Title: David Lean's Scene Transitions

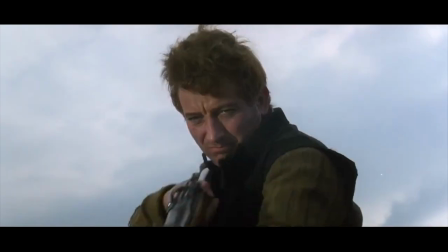(4:08)
Lean has an answer for that one too.
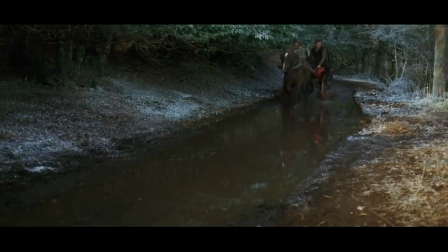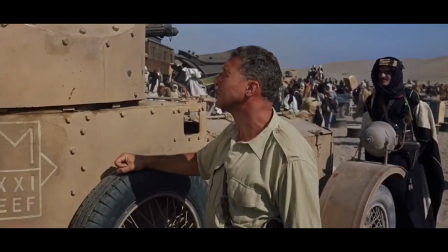(4:16)
Build up whatever sound you have in a shot, and then drop everything on the cut.
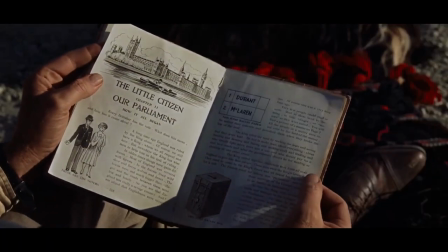(4:24)
Or do the opposite.
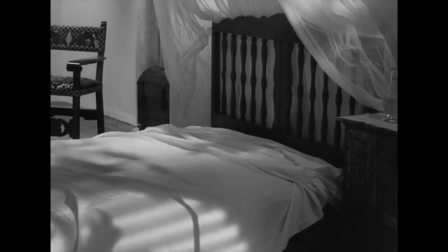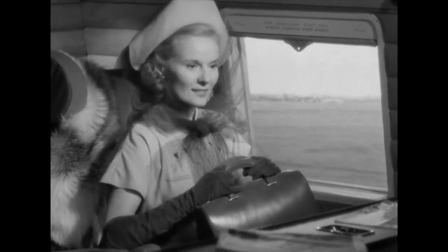(4:34)
But what about transitions that are far more visual in nature?
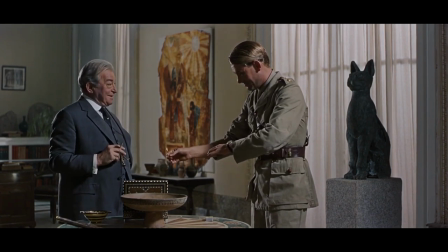(4:38)
I guarantee you that the instant you saw the words David Lean and transition in the title, you immediately thought of this match cut right here, which just so happens to be the greatest cut of all time,
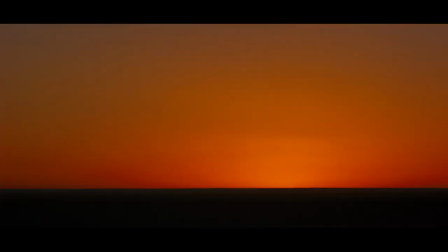(4:47)
and ironically came about purely by accident. Oh, and just because, here's its inverse.
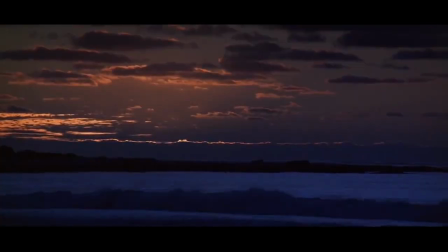(4:53)
This is where things get really fun.
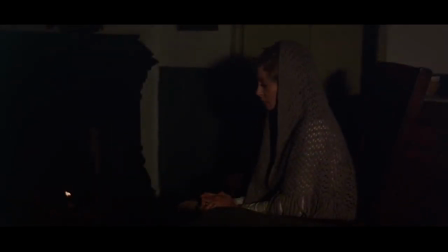(4:58)
Cuts like these aren't just effective, they're dynamic and, well, cool.
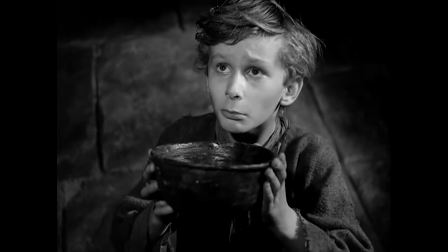(5:05)
Here's one I think works really well.
I want some more. What?
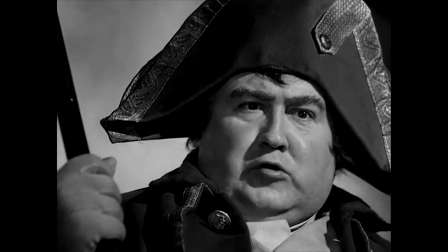(5:10) What? What? Ask for more?
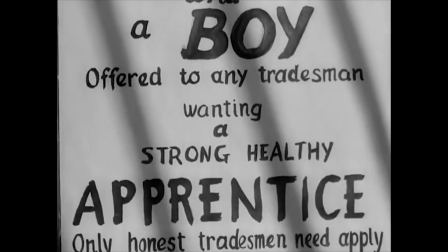(5:16)
But as creative and fun as these cuts can be, they walk a very fine line between the efficient and the gimmicky.
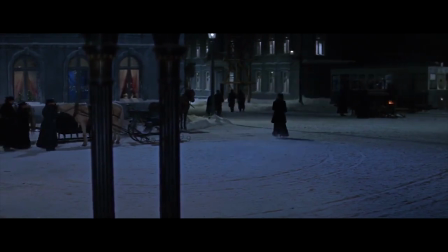(5:23)
For instance...
Merry Christmas, Miss Lara! Well, thank you, and Merry Christmas to you.
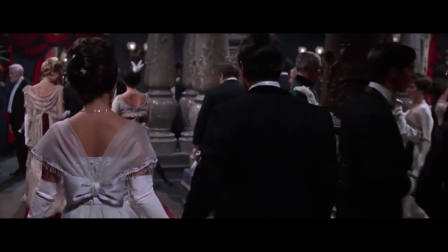(5:31)
I don't know about you, but that's just a bit too on the nose for me.
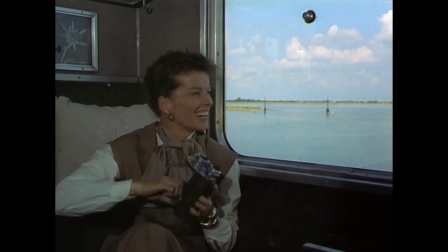(5:34)
But finding that balance was something that Lean and his editors often succeeded at, and I want to focus in on one particular cut he employed in his last few features.
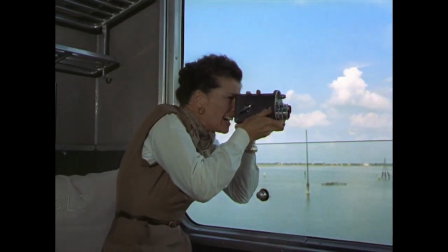(5:42) Gotta get a shot of this!
It's something Kristen Thompson called a graphic echo, a time-compressing cut usually done in three shots.
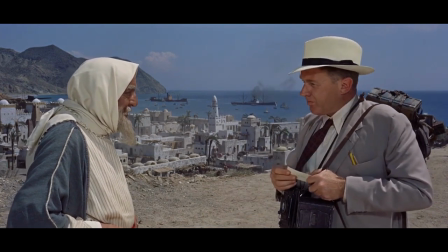(5:49)
Watch closely.
Can you read?
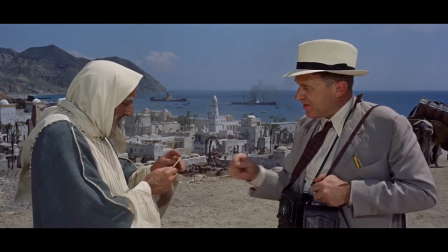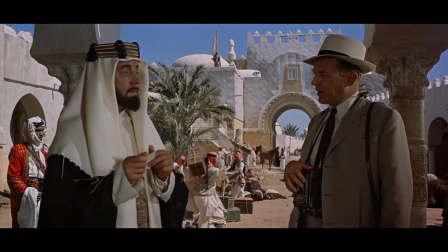(5:58) The Chicago Courier is my own.
Pretty stinking cool, right?
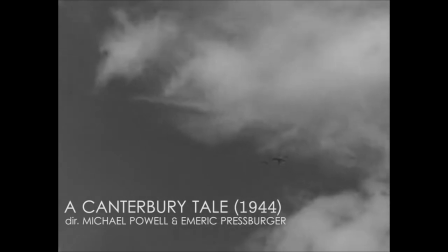(6:01)
You've probably seen it done in other places, and it's possible that Lean was inspired by this four-shot version of it here done by Palin Pressburger.
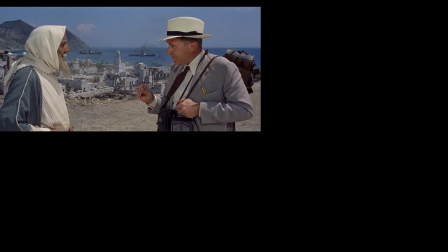(6:09)
Lean's own version of it is actually incredibly simple. In the first shot, the character draws attention to an object, either on screen or off.
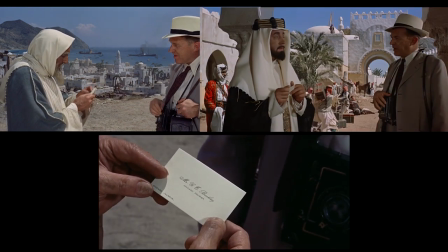(6:17)
Second is a close-up of the object in question, and then the third echoes the first, usually with a different character or a similar setup.
I understood so from your letter, Mr. Bentley.
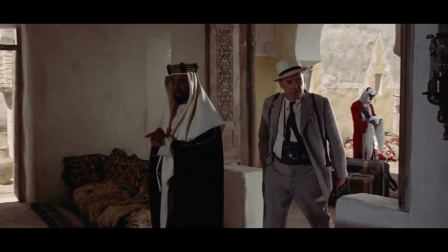(6:26)
Where you can get fun are in the variations you can take on that basic principle, like if you want to do the transition with just one character.
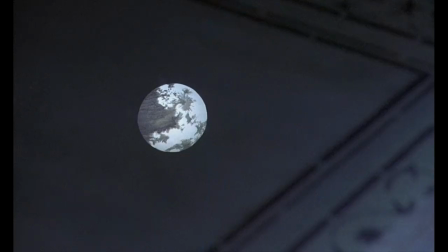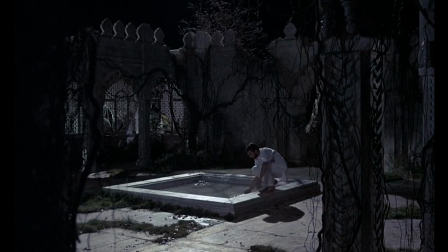(6:39)
Or if you're really ballsy, you can try it in just two shots instead of three.
Is it the sun?
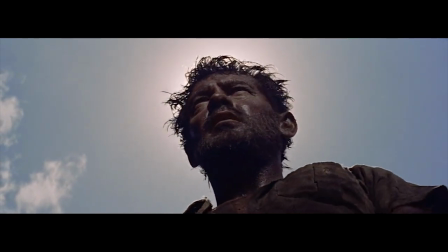(6:48)
One thing to note, though, is that sound is consistent across every shot in the transition, further disguising the changeover.
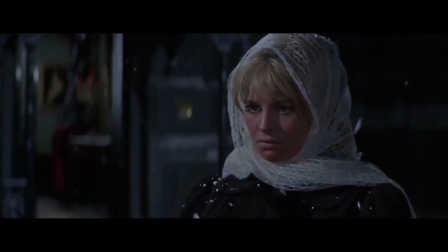(6:54)
Again, Lean doesn't want you to be thinking about the cut in the moment. That's the entire point.
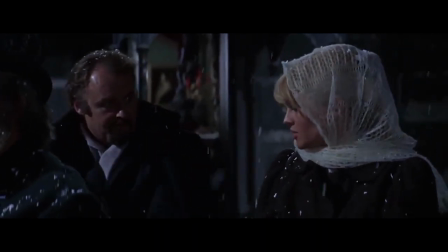(7:00) Good night, dear.
He once said that dialogue was boring because when you looked back on any given film, you didn't remember the lines.
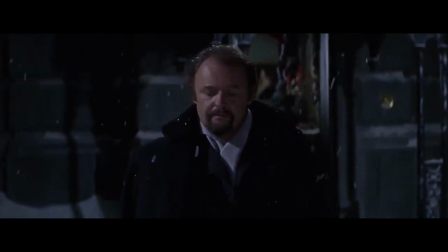(7:08)
You remembered the pictures.
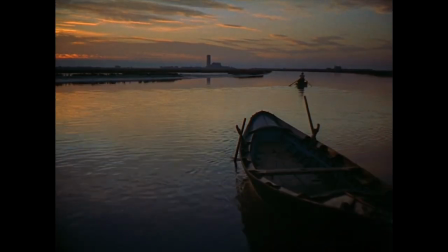(7:09)
There have been plenty of times I've watched moments like these and liked something about the craft behind it, but haven't been able to put my finger on what exactly it is that I liked.
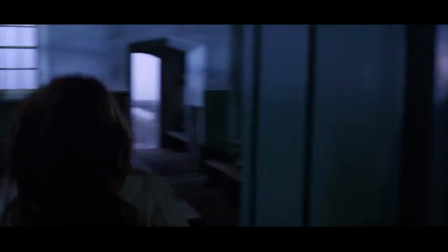(7:19)
But if it's true that we remember the pictures, then I think we can remember the cuts just as well.
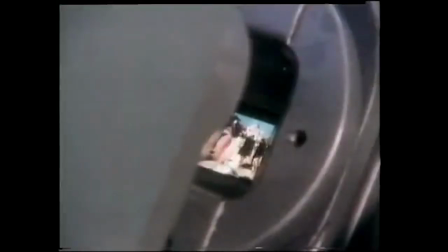(7:26)
After all, that's where the real magic lies. But it appears on the screen as if it is one shot.
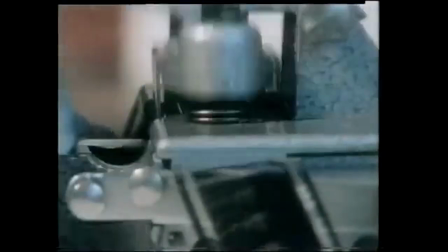(7:34)
It isn't. It's about six shots, cut very fast, one after the other.
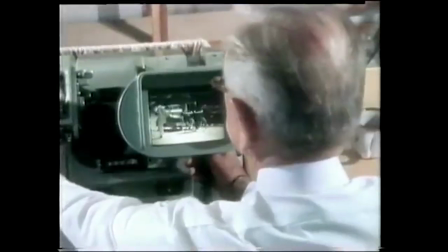(7:39)
And sound effects binding them all up. And if you know your stuff about cutting, it really does look like one shot. You don't say, oh, there's the man watching, there's the man on the cyclist, there's that. At speed, it looks like one continuous piece of action. The number of times I've come out of a cinema where there's been a rather well-cut sequence, and I've heard people say, that was very good photography.
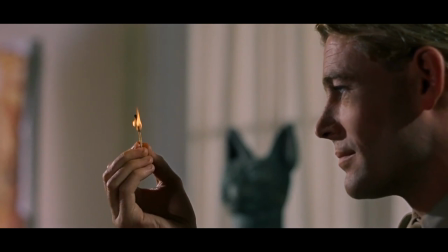(8:01)
It's the hell with the photographer, it's the cutter.